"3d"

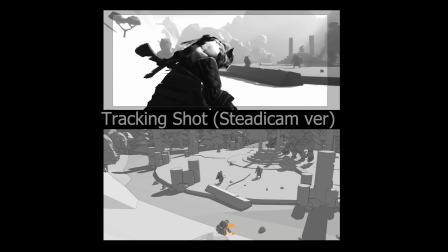So even though the camera is moving quite elaborately, the framing and the feel of the camera is still nice and steady. Now, the other end of that scale is the handheld version, which is going for that much more, I guess, lived in the moment, like as if you were an actual cameraman running along without using, like, you know, gyros and things to stabilize the camera. You'll see immediately the difference then between the Steadicam version and the handheld version.
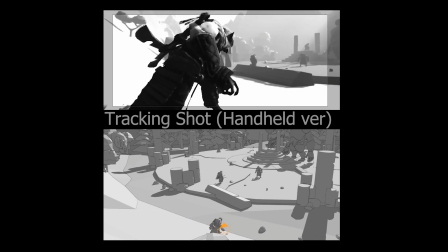You can see the motion in the camera. The actual pathing and everything is identical.
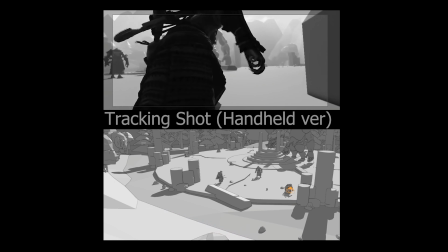The camera's identical.
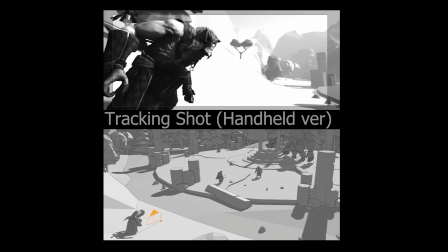I've just put some handheld camera motion on it, and you can just see the kind of energy and the immersion if you're going for that kind of look, right? Let's take a look at lensing and focal length now. I'm only going to be referring here to the focal length. Focal length is always relative to whatever camera type you're using. There are a million other variations dependent on what type of camera you're using or trying to mimic digitally that I'm not going to accommodate for here. I'm just going to be talking with the standard Blender camera and how the focal length pertains to that.
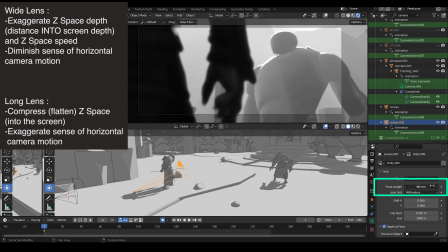The lower the focal length, the wider the lens. Wider lenses allow you to take much more of the environment in,
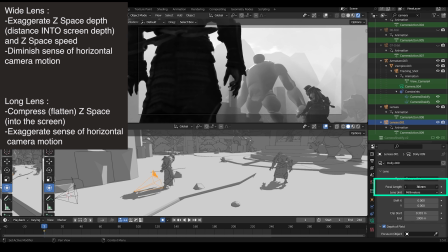but it also creates more contrast in size between close objects to distant objects.
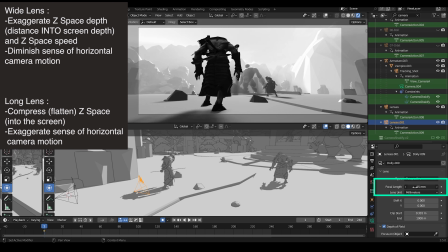And then also, the wider the lens is, the more distorted the image starts to get, and more exaggerated the perspective.
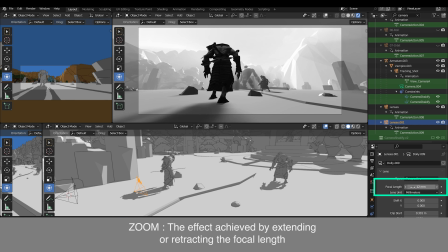Zoom. Zoom is the effect achieved by extending and retracting the focal length.
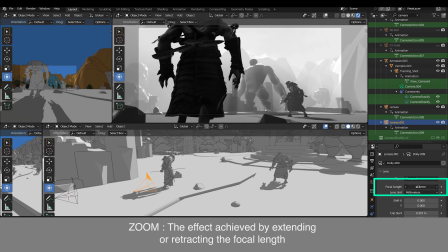So we're going to zoom in bit by bit here now. You can see the camera doesn't move, but the lens is being extended
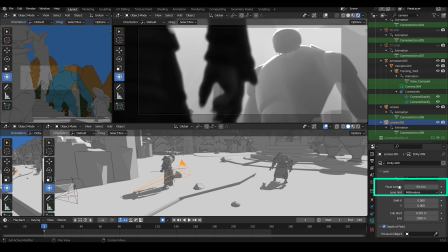to around 100. And you can see in the difference in the diagram at the bottom there, the camera hasn't moved, but the lens is extended. And what that's given us now is it's massively compressed the space in the direction that we're looking.
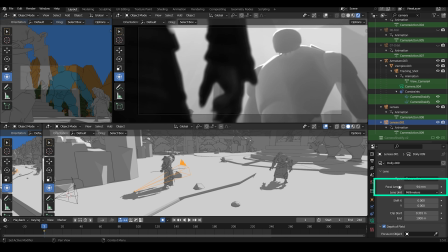So what was an extreme wide shot is now actually a really intimate, like almost over the shoulder, but at the hand level between these two characters. So this I was kind of talking about earlier about like the way that in an over the shoulder situation, you can use a long lens to compress the space between two characters who are in conflict with one another,
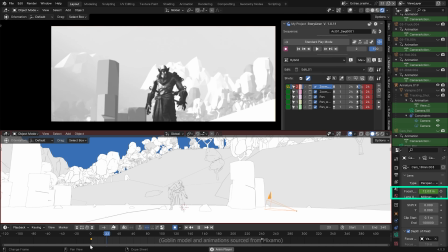even if they're 30 meters apart or something. Another variation on the zoom. So if we come from a very, very wide angle to a very, very long angle here,
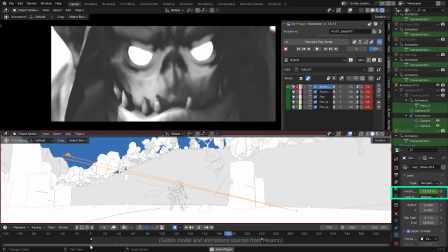and we push in on this character's face, and then we apply more speed, we get what's called a crash zoom.
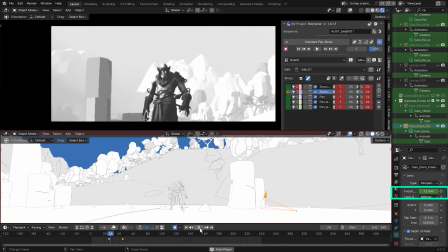So this is the same action, but done much faster. It really crashes the camera forward at great speed, even though the camera isn't moving here.
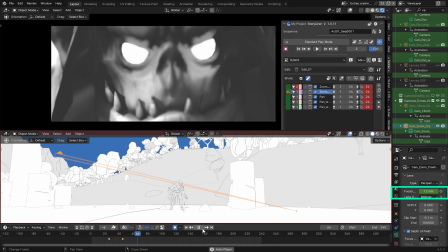It's just the focal length being extended very, very quickly. Gets you the sense that you're being rushed in towards that character.
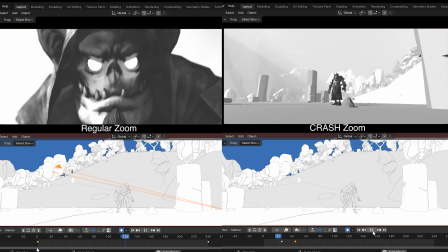And it allows us to go from a very wide framing to a very close framing almost instantly, like very quickly.
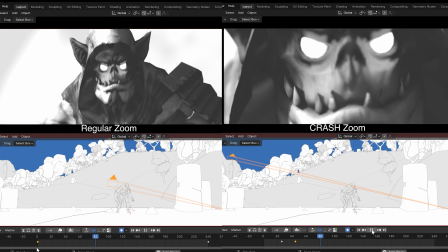Again, very stylized use of a camera, but very effective when used correctly. Lensing in relation to the distance from the subject and some common focal lengths. In this example, we've got a set of lenses set up here on the camera.
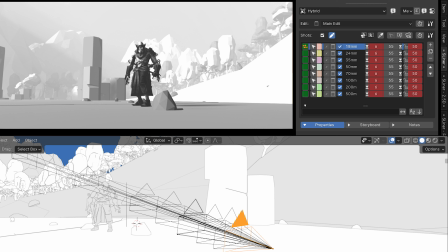These are fairly standard lens lengths, 18, 24, 35, 50, 70, 100, 200. Then I've thrown a really long lens, 500 in there. And what I've done is I've set this up in the initial example much further away from the character here. So we begin on a much wider framing.
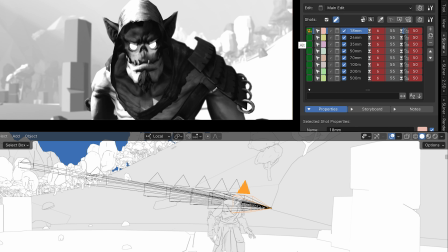And then in the second example, we've got those same lenses, but positioned much closer to the character to begin with.
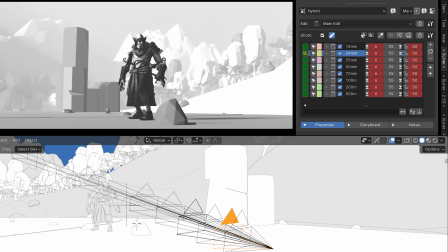Something you'll notice on this further framing here as we go up with the long lenses is that the character remains fairly flat.
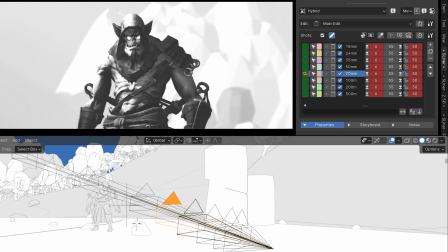There is no distortion that starts to happen on that character the longer the lens goes, because we aren't moving the camera closer.
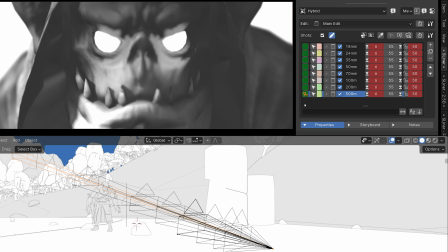It's almost like going closer and closer on a flat image.
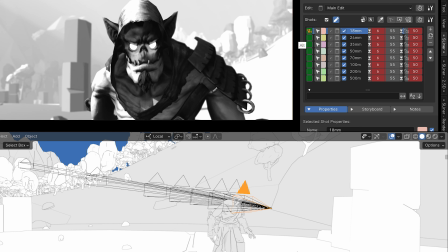And then when we begin much closer, you can see that those wider lenses distort the character more.
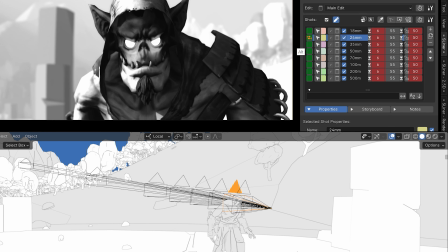And as we go up and up and up,
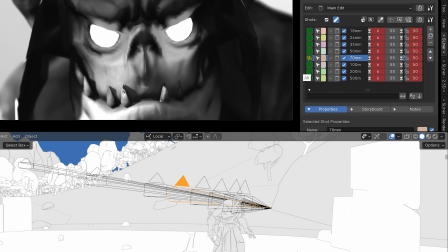you see that that distortion changes and starts to flatten out then as we go up the lenses. If we look at them side by side,
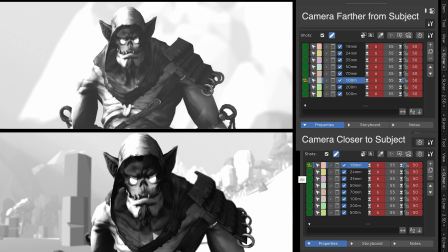on the top we have the camera that's farther away from the subject, and on the bottom we have the camera closer to the subject, and the comparative focal lengths you need to get similar framings. So on the bottom one, I've gone from my widest lens, which is the 18mm,
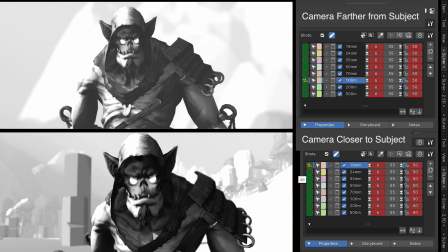and in order to roughly match the size of that on screen, I had to use a 100mm lens on the furthest framing.
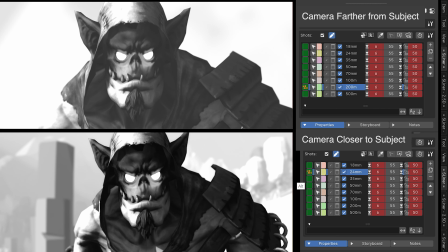Then when we look at this second example, on the closer framing, I've got 24mm. On the farther framing, it's 200mm. So it's a massive difference in the focal length you need in order to frame that character at the same size on screen.
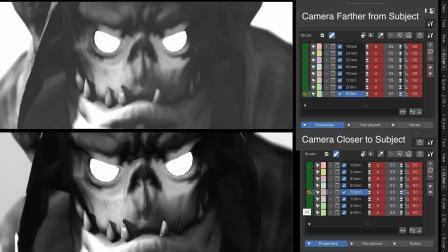And then the final example is the 70mm here on the bottom is matched to a roughly 500mm lens on the farther framing. And the other interesting thing you can notice here as well is that you see that the values, because we're closer,
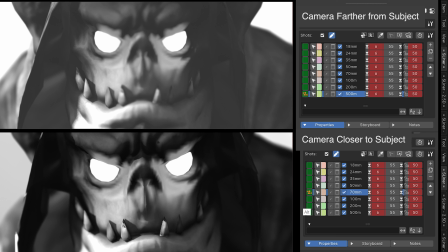there's less atmosphere between us and the subject, and so it retains its darker values. Whereas on the top image, you can see that it's getting pushed back a little there because there's more volumetric between us and the character because we're further away.
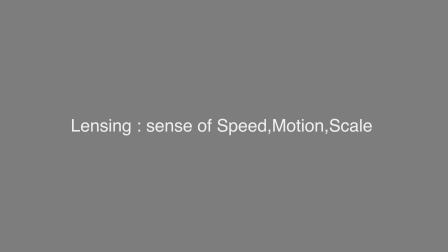Wider lenses are often associated with a more subjective experience because we are positioned closer to that character. So we feel a closer presence to that character on screen with a wider lens, whereas a longer lens is a much more objective, observational feeling because we are actually further away from that character.
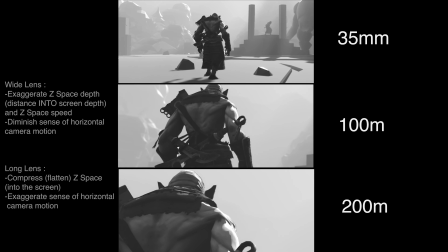Let's take a look at what lenses do to a sense of speed, motion, and scale on established camera moves.
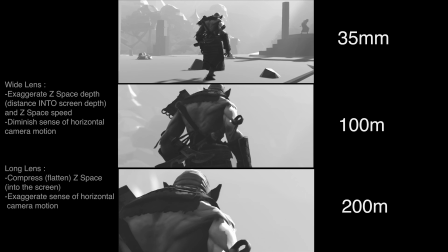So the orbit I showed earlier, I've basically taken that and I've done 2 extra lens types on it.
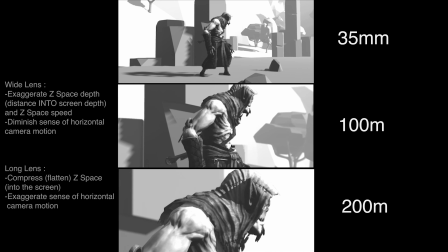So the original was 35mm and I've done a 100mm and a 200mm, so you can see the difference.
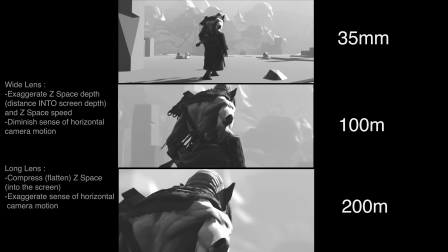You see what it does in terms of the amount of motion that feels like it's happening horizontally.
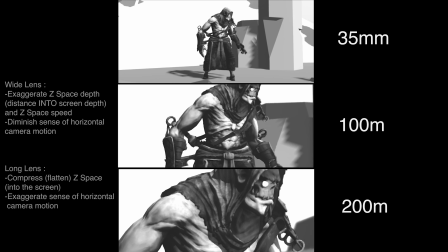As that orbit goes around here now, the scale of that environment feels enormous.
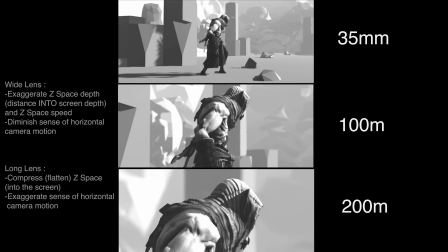The motion in the background, the longer the lens, the more horizontal motion you're going to feel in the background.
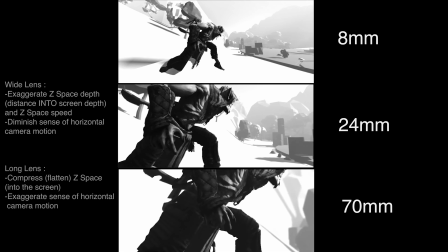So keep that in mind. And then when we take a look at this tracking shot here, I've gone quite extreme on this 8mm.
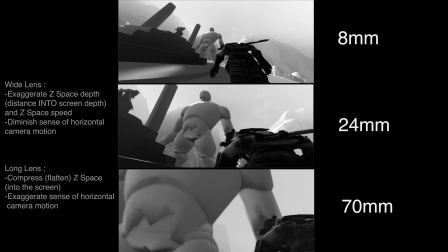I've got the 24mm, which is the original, and then 70mm. And you can see the difference in the sense of speed, right?
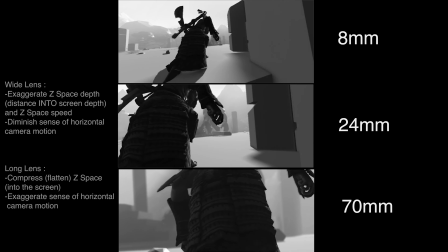The wide angle lens, because we're moving through space here,
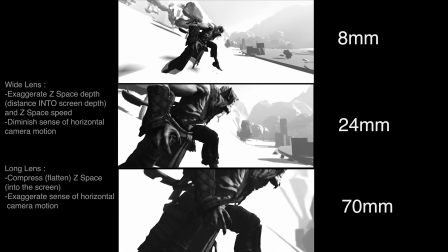especially as it gets down here and we're running across the ground, a wide angle lens is taking in more of the environment.
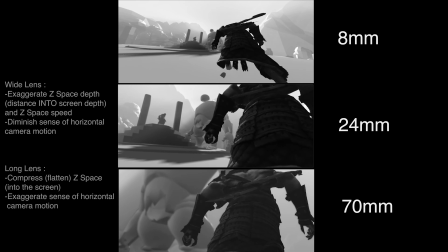So even though we're moving the same distance, it feels faster on the screen.
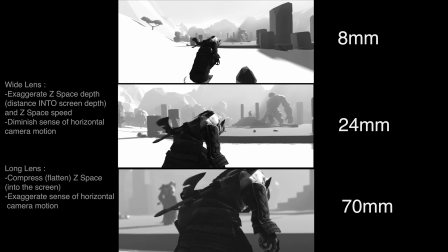Whereas with a longer lens, because a longer lens compresses space, you don't get that same sense of speed.
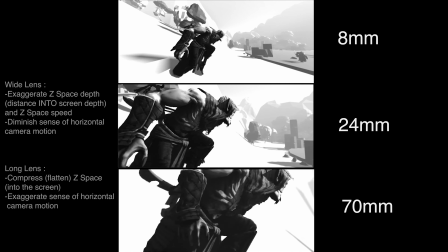It kind of slows the sense of speed into the frame or forward through space, but it amplifies the size of things on screen.
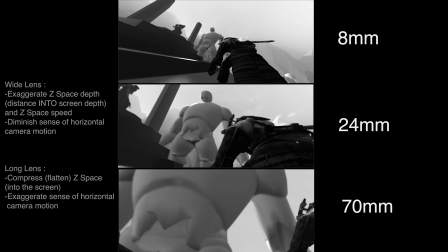There's of course a lot more to lenses than this, but that's the general wide lens versus long lens ends of the spectrum.